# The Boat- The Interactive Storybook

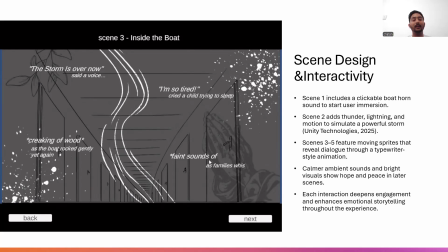510s
To promote consistency, I ensure that the layout and buttons remain in same place as previously to facilitate easy to use. This design assists the user to concentrate on emotion and empathy that were important aspects of emotional art design or we can say UX.
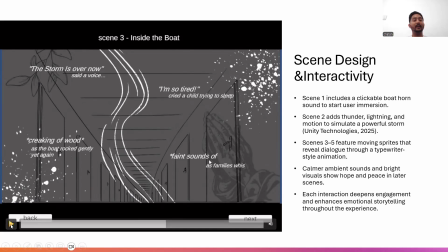531s
Now we will see in the scene 4 when they arrive their destination, we will see their emotions.
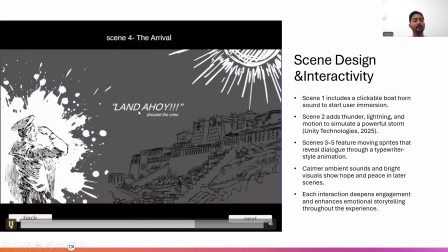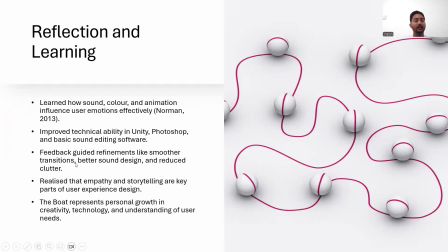550s
Just a second.
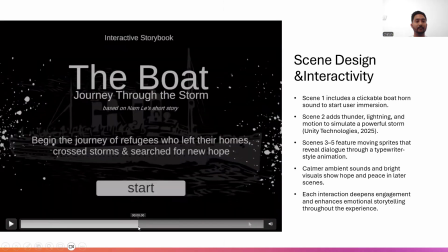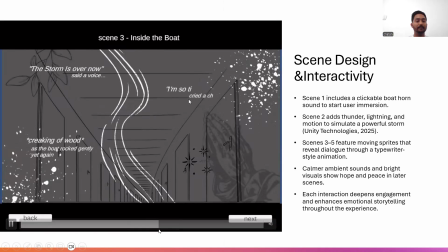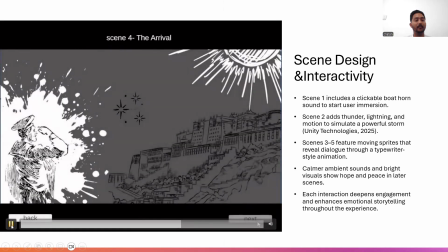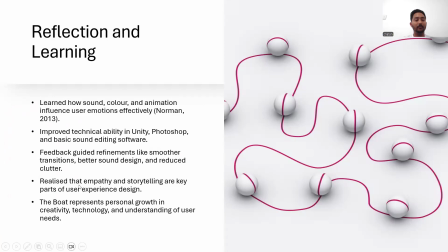567s
Oh, what happening?
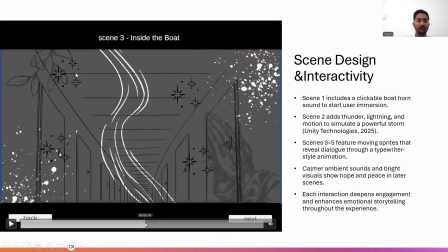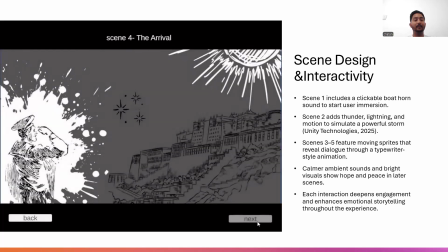576s
So as we see in the scene 4, the arrival, people are happy and they are celebrating. This scene is basically of hope and recovery. I applied brighter colors, low lighting, and calm sounds to develop positive emotional delivery.
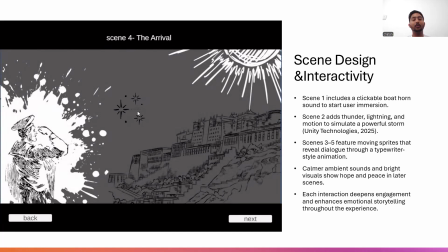593s
When the user clicks on child's spite, he or she will cause hopeful dialogue. that provide interactive feedback, enhancing the interactions. The navigation buttons are also put on the same position to maintain the consistency, and users do not have to learn again how to use that system.
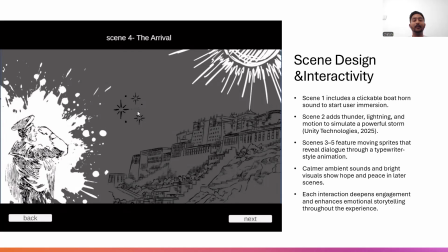614s
This interaction design in this case, in the usability wherever design in this case, will increase the sense of optimism. I was focused on creating a feeling a relief and satisfaction in users, which is significant purpose of our user experience storytelling.
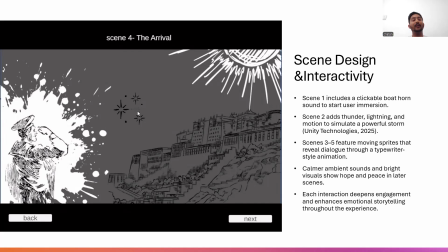632s
Basically, I made this project very easy so that anyone who use this project, they do not face it difficult to use. And it will also provide a user a better experience. And there is a last scene in this project we made, that is reflection.
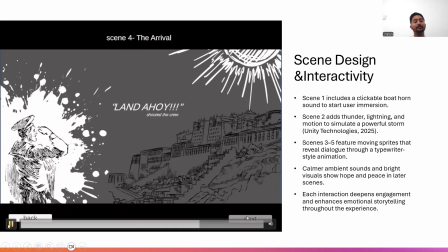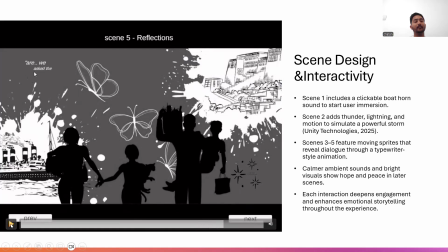So as we see in reflection scene is developed according to the principle of casual communication and the understanding with the user.
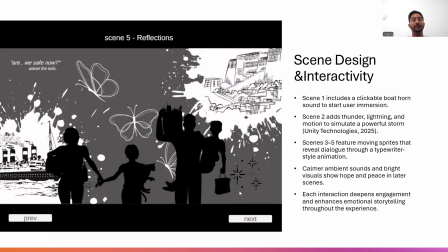668s
It is plainly colored with a simple background and just three simple icons such as heart, wave, and the boat. As users are able to base their assumptions on what they should expect to click on within the symbols.
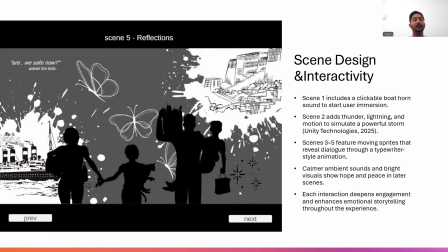683s
It can also be applied to UX, which is founded or signifier. When clicking them, one will see brief, competent text with the emotional support of low-profile piano music composition.
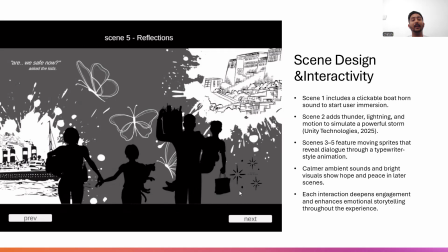697s
The continuity is also provided by the fact that the navigation button against are also the consistent. The design targets emotion, appeal, and therefore help the user to read the story in a meaningful manner using a clean and convenient interfaces.
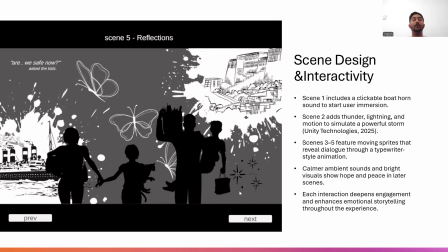717s
At the end, we see like people are happy and they are safe now. The text was coming in a white color on the left hand side, on the upper side. At last, we made a credit page.
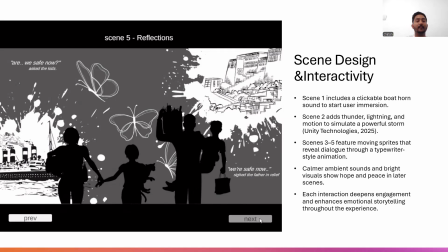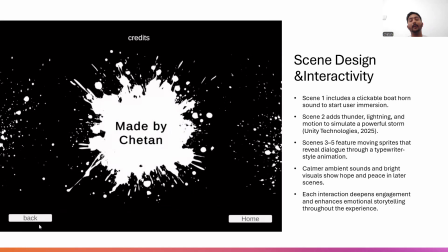738s
So at last, we made a credit page, which is basically the aspect of familiarity and closure in used in the credit page, where the end of journey is both a smooth end. The layout and the placement of button resemble the one which were employed in preceding scenes and are forcible.